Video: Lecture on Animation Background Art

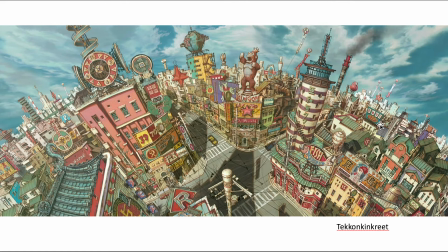In this drawing, this background, the diver here kind of exaggerate the perspective. We can see here's one vanishing point, another vanishing point, and down below here, if we collect this line, we'll find a third vanishing point.
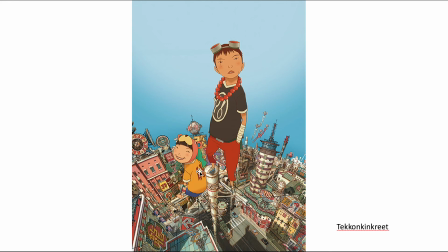Here as well. It's a super exaggerated perspective. It is like you are using a micronence to film your object.
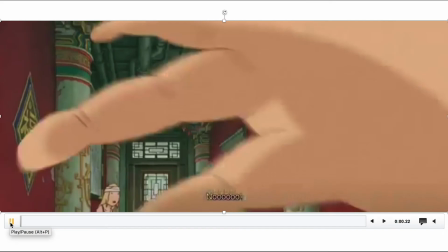So this is a type of artist's tile. And here's a clip of the movie.
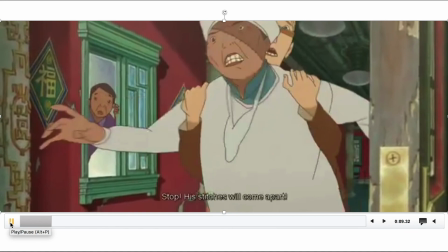And you can see the director kind of simulates the micronence shot.
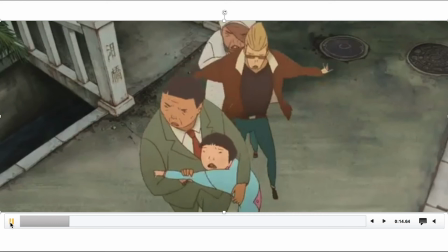And it has a strong perspective.
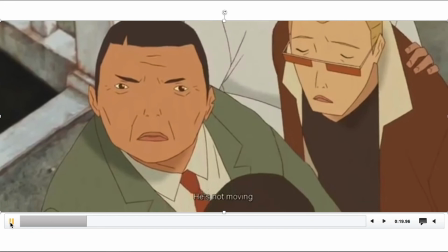And they use a low angle shot and high angle shot most of the times. so that is about the camera positions and the point of view another major component you know in this process is the lighting and a color tune so
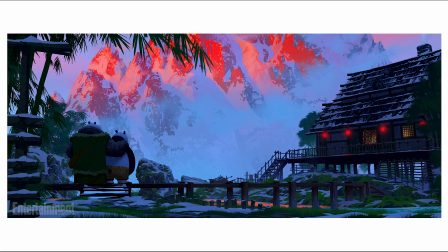lighting and color it can come a different feeling and different meaning in your film for example in this shot the closest the stage is a cold color and the far side is warm color so these come is hope
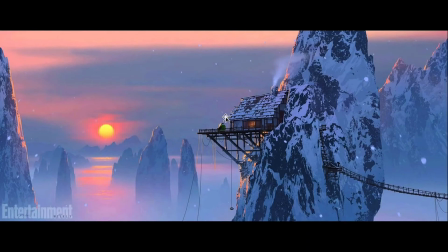and we feel peace in in this scene and here's another example
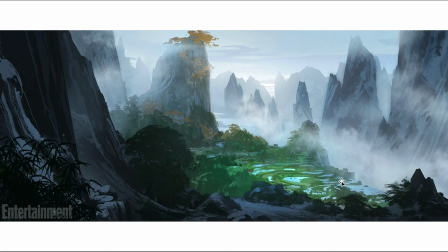and here's well it was a warm color or cold color and also some green colors
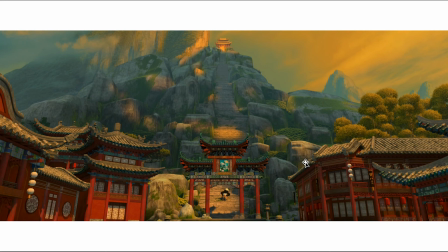to show the peace in this village here
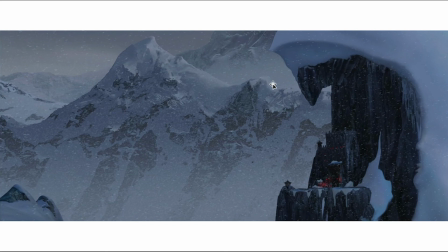another example however if you're seeing is you know dominated by cold colors and then it comes a different meaning and different feeling so it may be a crucial
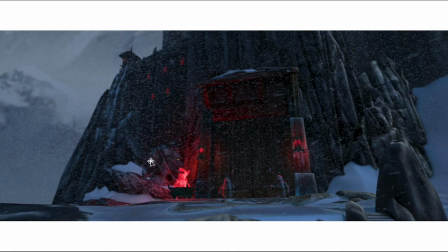scene or it may be in a prison or somewhere for example here they use the cold color the environment and they use the cold red color you know for the fire you only fire is very warm the color is orangish and yellowish color but here
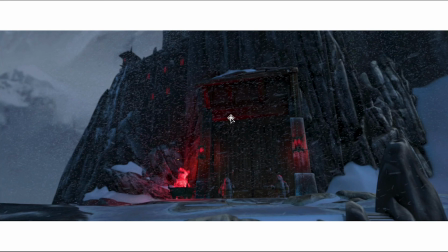instead of use orange color to use a cold red color and we can tell there's a not a good place to go.
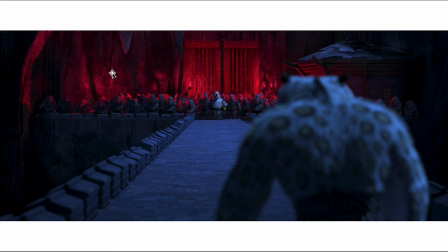So this is a prison, right? And also you can see the front stage is cold color and the background. Here this side, all of the torch is cold red color. So the cold red color shows violence, crucial or fight.
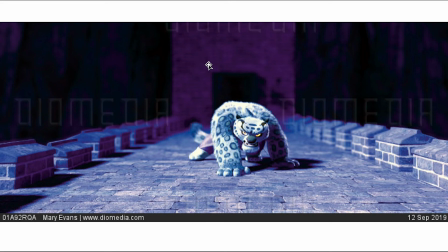Here as well you can see they put a purple color in the background. So here's a very intense fight in the scene.
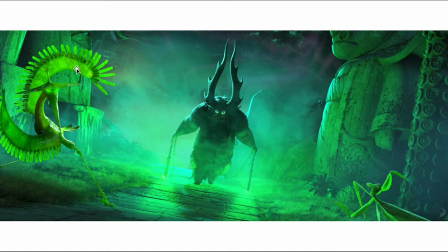And even use, you know, these are called green color to convey the horror scene because this is a monster he's approaching to us. And they use the green color to show the horror of the scene. Alright, so that's the lecture about the animation background art. And next part I'll allow you to do this small exercise.